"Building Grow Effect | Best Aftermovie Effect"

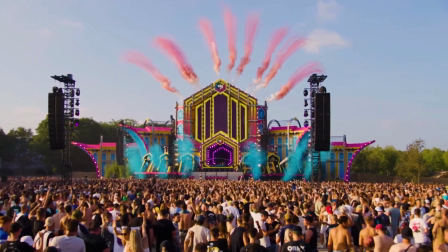[0:00]
Hello everyone! Today, I'll show you how to create an impressive effect where a stage or building appears out of nowhere.
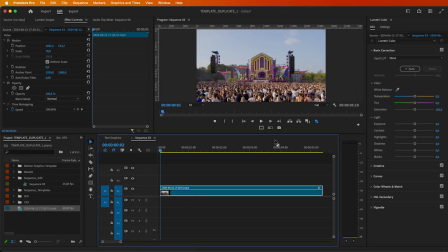[0:06]
Let's get started. We begin by taking a screenshot of the initial frame of the shot you want to use.
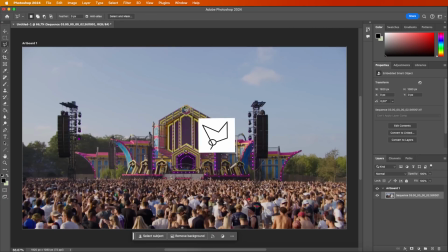[0:13]
Next, drag the screenshot into Photoshop. Select the polygonal lasso tool and duplicate the shot. Then, select the stage you want to remove to create a clean sheet. Once everything is selected, click on Generative Fill and type Remove.
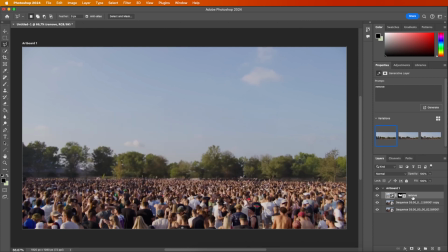[0:30]
Browse through the generated options and select the best one.
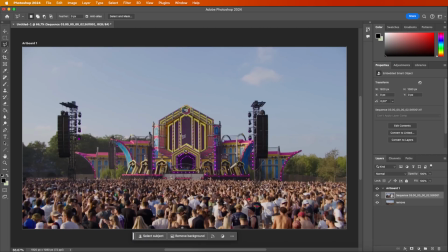[0:38]
Now, take the layer with the stage still in it and start cutting out all the elements you want to animate, one by one. Start from the bottom and work your way up. Select the part you want to cut out. Right-click and choose Copy Layer. Don't forget to name the layers to make it easier in Premiere.
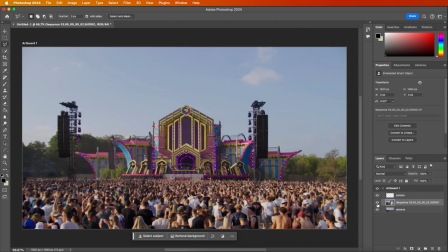[1:01]
Go back to the layer with all the stage parts and continue cutting out pieces until you're done.
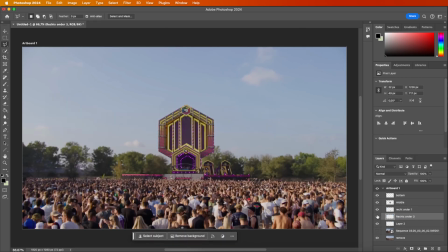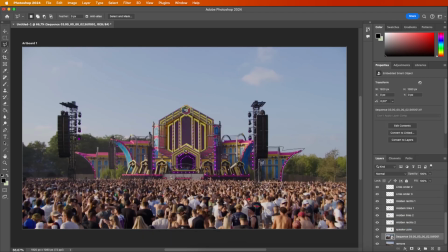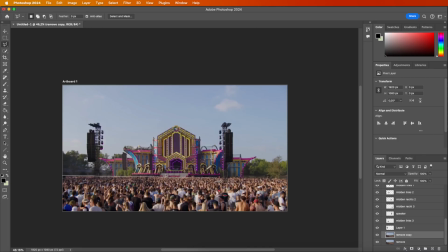[1:18]
When you're finished cutting everything out, finally select the audience layer, because this is the layer from which everything will eventually emerge. Delete the layer with the complete stage.
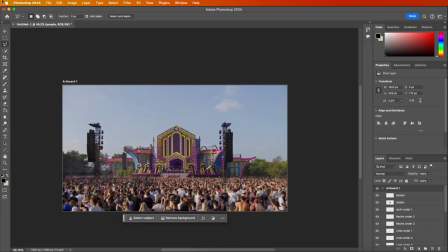[1:36]
Save it as a Photoshop file.
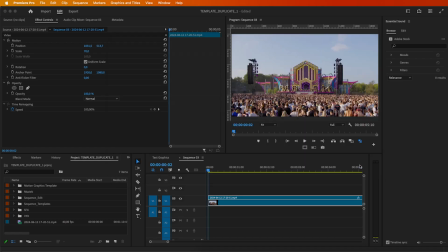[1:42]
Once back in Premiere, import the Photoshop file and choose Import as Individual Layers.
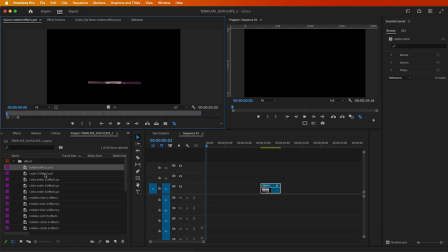[1:47]
Select all layers and place them on the timeline. Start with the clean plate as the bottom layer and the audience layer as the top layer. We'll animate everything in between. Begin by building the stage from the bottom up.
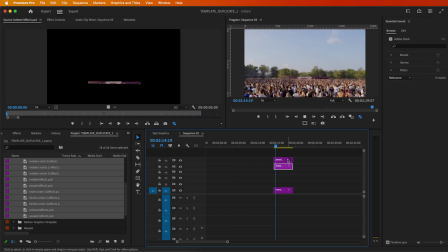[2:06]
In the description, there is a preset pack that makes it easy to animate the buildings. Simply drag the move from bottom effect onto your layer, and it will move from the bottom up.
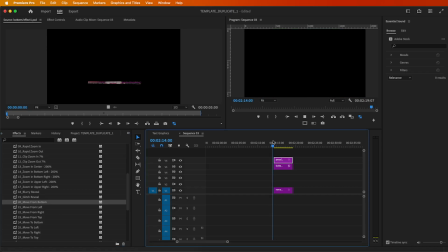[2:19]
Make sure to adjust the timing by moving and cutting the layers.
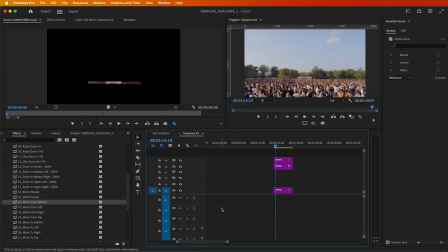[2:28]
Always place your second building layer under the last animated building layer.
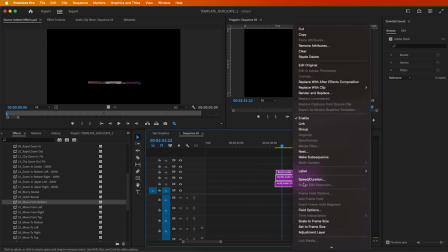[2:34]
If there are too many layers on the timeline, nest some layers to create more space, but never nest the top layer with the audience.
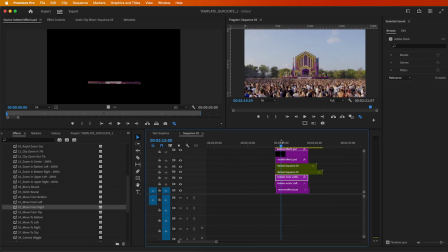[2:45]
As you progress and want elements to come from the middle, use Move from Left or Move from Right.
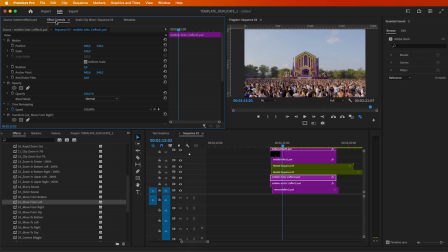[2:51]
When using these, apply a mask so the elements truly appear from the middle and not the edges.
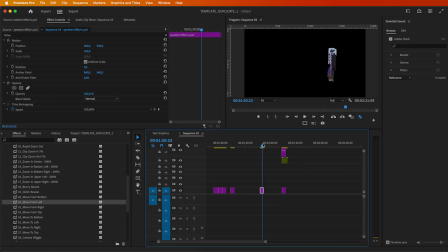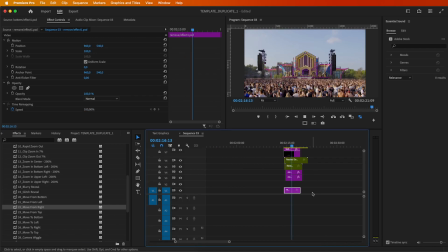[3:11]
Once you're satisfied, nest everything together
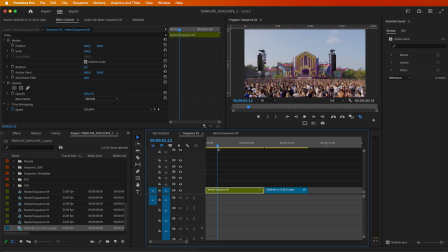[3:18]
and cut when the effect is just one frame complete. Add the screen shake preset to make it look more dynamic.
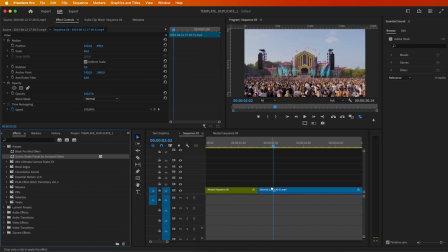To make the transition between the two clips smooth, add an adjustment layer and apply our shake effect.
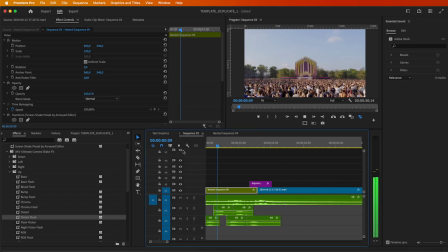[3:55]
Finally, add some sound effects to enhance the overall effect. And you're done!